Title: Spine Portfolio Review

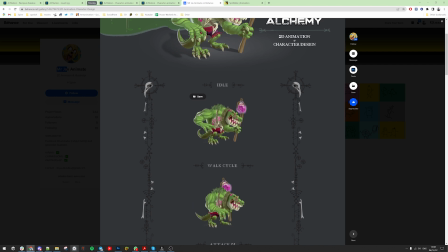[24:09]
arm is too attractive it should not take that much attention and it moves mechanical way robotic
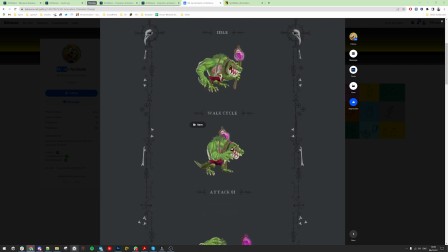[24:25]
I think everything moves that way but this arm is mostly noticeable I feel that your animation don't have easing or very light easings maybe this character
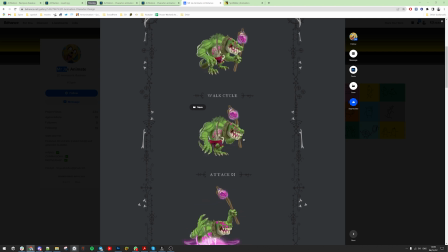[24:40]
it's okay for this character but it's not smooth I love how you hit with the feet, that gives some character to this character, some personality,
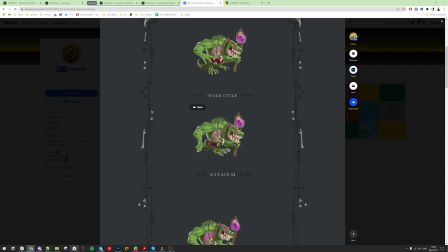[25:00]
but the character is not well balanced on the feet. I love the 3D of the face and when it hits,
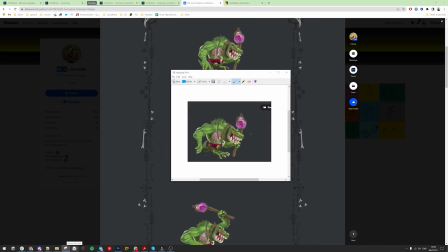[25:11]
puts the stuff on the ground the first contact would be like this so he reaches with this tip and then moves it here while the tip rotates the
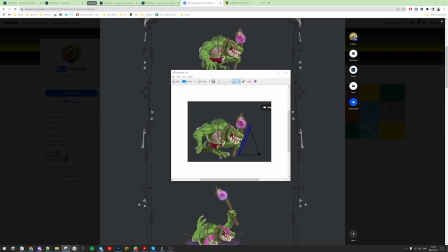[25:28]
other way so at the end the stuff would be this in your way it
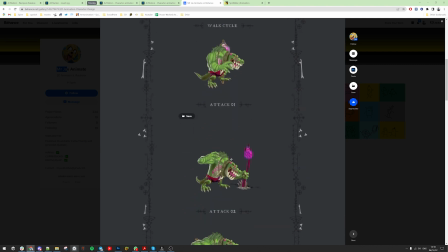[25:36]
already hits rotated yeah everything looks good really VFX are super yeah
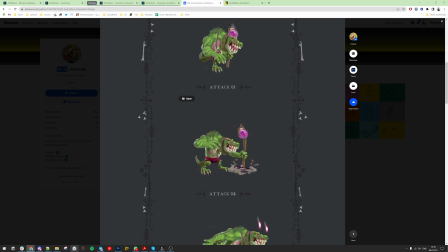[25:51]
I love them and they make the character richer our foot is going forward and then quickly slides back to hold the balance I love this animation there are parts that move unnecessarily
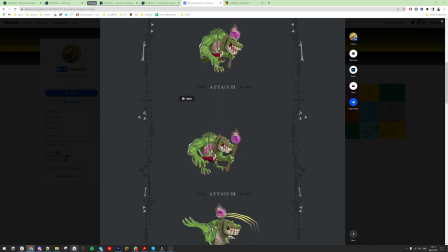[26:09]
like the necklace is sliding it's it doesn't seem that it's on the is hanging there and the head itself again is moving up and down it's like put there like external object timing is great I think
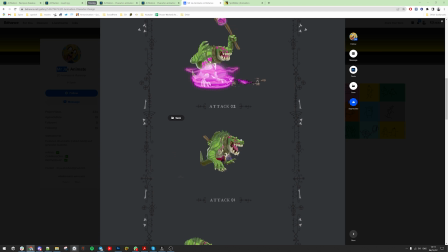[26:28]
maybe you could pause a little bit when when the attack ends but it depends on the game maybe you don't have that time there um in this animation
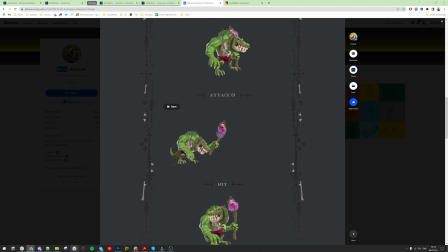[26:46]
it is readable it is good but it's like done it's not finished it's not polished so a lot of pauses working there and vfx is working but it's like interpolation is
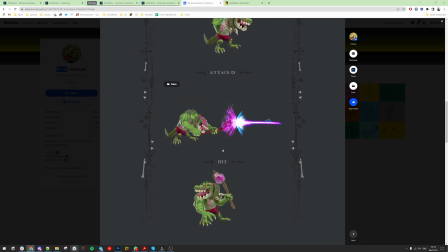[27:03]
never checked so just pauses and timing and yeah good job with flipping the head and balance is not there I see the body moves to back and it's not there and when it gets the hit
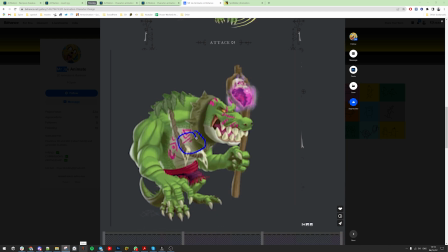[27:24]
first goes this part back and arm remains would stretch and stuff would be still there and only at the end follow the whole body.
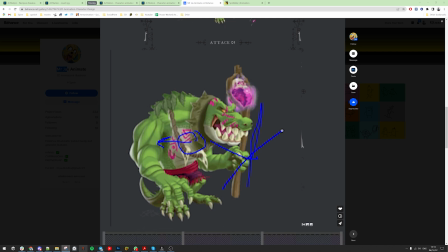[27:44]
In your example it actually rotates like this and then follows it.
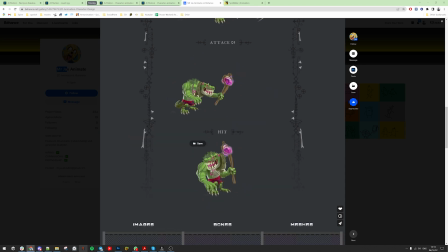[27:52]
In your example I see it goes simultaneously with the body. That's not what happens when you get force impact in your chest.
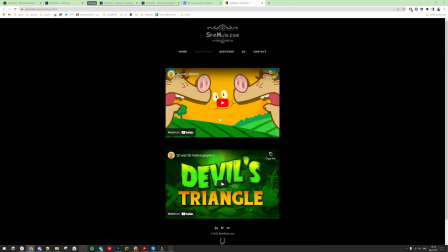[28:04]
Great and last portfolio